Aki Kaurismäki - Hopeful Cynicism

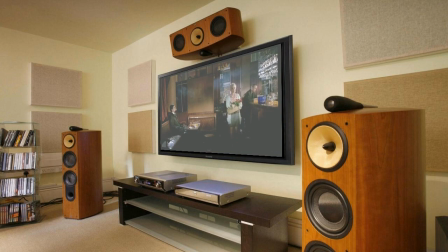(8:29)
But this notion of nothing being wasted is not solely restricted to Karizmaki's use of dialogue, it's intrinsic to the methodology of Karizmaki. Everything in his movies are stripped down of any excess, from character dialogue to camera movement to composition. Karizmaki shows us nothing more than is necessary because it's a reflection of his characters.
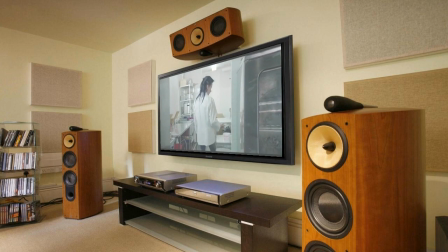(8:47)
The luxury of comfort doesn't exist in their worlds, because their concerns lie only in that which is needed to survive. From the food eaten, to the clothes worn, to the roads that are travelled, every image in a Karazmaki film is constructed as an obligation to the minimalistic.
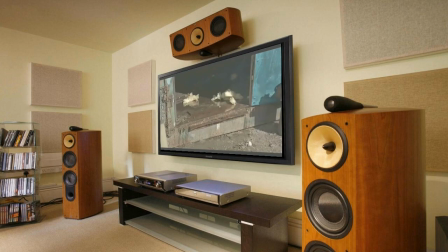(9:04)
There lies no extravagance in these images. They're formulated in a world interested in surviving and nothing more.
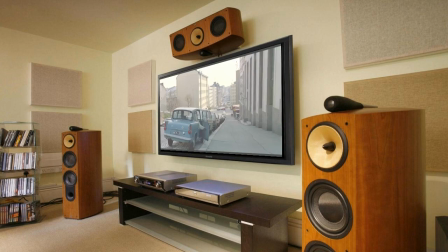(9:09)
The result is a cinematic symphony which celebrates ugliness in all facets of life. In a Karazmaki movie, the unseemly is neglected.
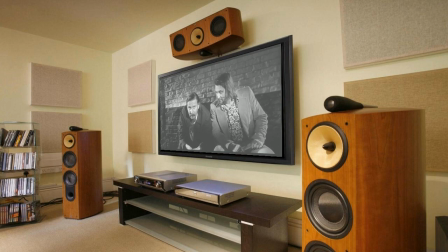(9:16)
Rooms are harshly lit, vehicles are beyond repairing, and the slicked hair and bad makeup of his subjects can only be described as odd.
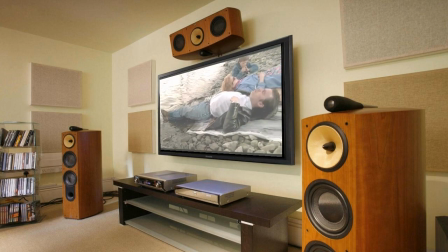(9:23)
Yet characters almost wear their lack of attraction as a badge of honour, because the ugliness echoes people that are simply far too busy for drama.
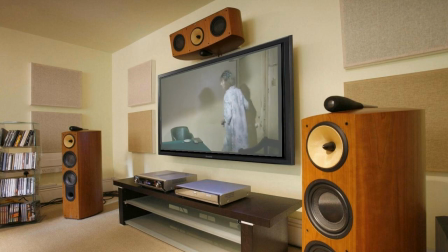(9:30)
They don't care. Their harsh colours and set designs are less to do with aesthetics, their ways of being. They mirror simple characters who are looking for a way to live an ordinary life deprived of any kind of excitement.
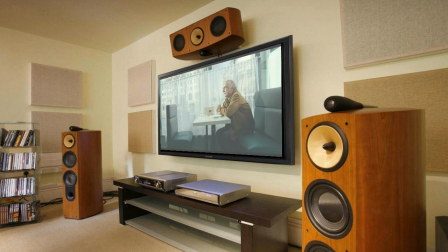(9:41)
Kaduzmaki is a director whose technique coexists with the world he creates. His characters deal in mundanities, and so his approach too deals in the mundane. By creating stories revolving around the confinement of people's lives, his cinematography becomes emblematic of this.
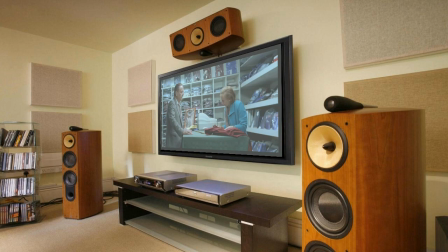(9:54)
Karazmaki evokes a flat style of cinematography, because that's exactly what these people's lives are. Flat. Uninteresting. And like every other element in a Karazmaki movie, in his compositions, nothing is wasted. We see only the material spaces inhabited in these worlds, as though nothing exists outside of what we see.
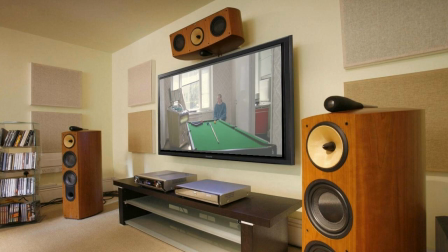(10:10)
Establishing shots and tonal imagery are instead favoured by stringent and immobile direction. Karazmaki almost never moves the camera. everything is static, nothing to attract the eye.
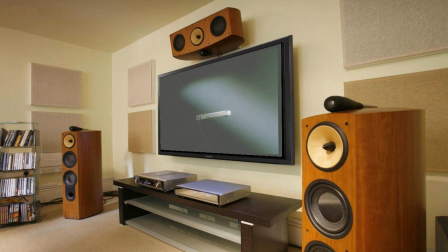(10:23)
Even objects in the frame appearing as lifeless as the subject. Yet what Karazmaki often likes to do is to focus on single items in the frame in a very stark and unashamed fashion. These simple moments appear far more exemplified than they actually are. Truthfully, there is nothing extraordinary about them, they just contrast the dull backdrop in which they appear.
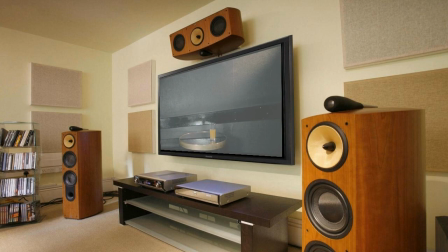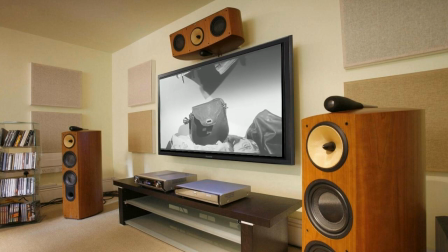(10:45)
This is Karazmaki showing that amidst misery, happiness can still be found. Kadizmaki is a director known for mocking the glamorized sentimentality of cinema.
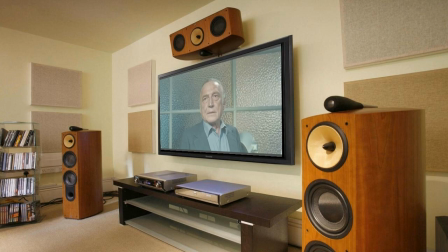To him, happiness is not the grand victory of people's lives, it's those subtle moments of promise we see all the time. Because for Kadizmaki, life is ugly, it's cruel, it's harsh. But just because life is ugly doesn't mean that beauty can't be found within it.
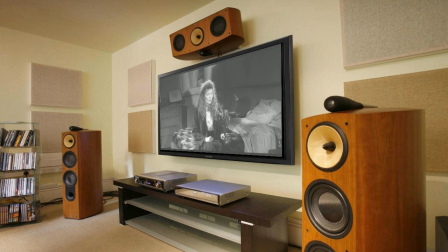(11:11)
Kadizmaki forgoes the romantic lies that cinema can tell for a sense of realism which becomes far more empathic because it's true.
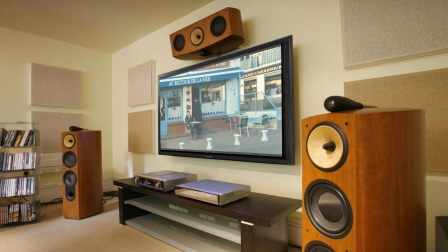(11:18)
Tattered buildings display the loss encompassing these characters, but those brief moments of beauty we see are all the more brighter for it. This coldness that Karazmaki creates is only there so that it may provide a later warmth.
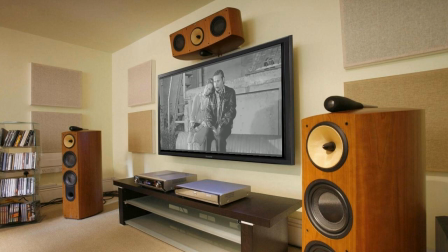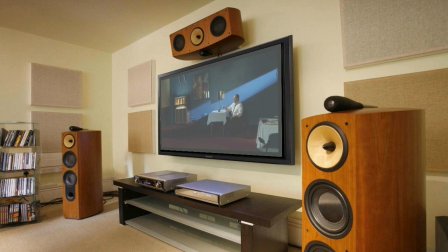(11:42)
In a Karazmaki film, humour is earned through grief. Not the idea of sadness itself, but the irony that people can survive in a world this ruthless.
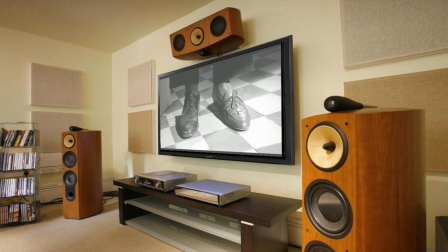(11:53)
But, Karazmaki shows that although everything may go wrong, the ability to laugh at our shortcomings is what gives us strength,
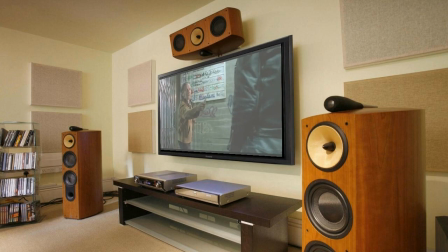(11:59)
because this humorous solidarity can only be found in failure, through the Karasmachian charm of taking the awful and turning it into a joke.
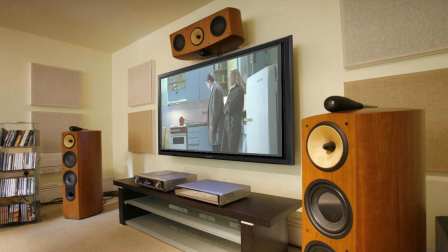(12:06)
But Karasmachis realist approach to humanism allows him to find hope in unhappiness and laughter in sorrow.
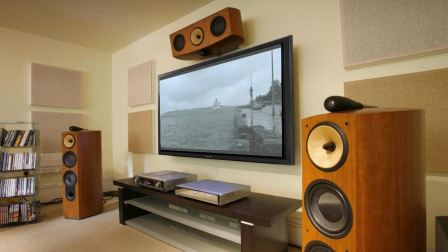(12:11)
The world may be cold and inhospitable, but in the work of Aki Karasmachis, this simply means that the happiness we find will resonate far greater for it.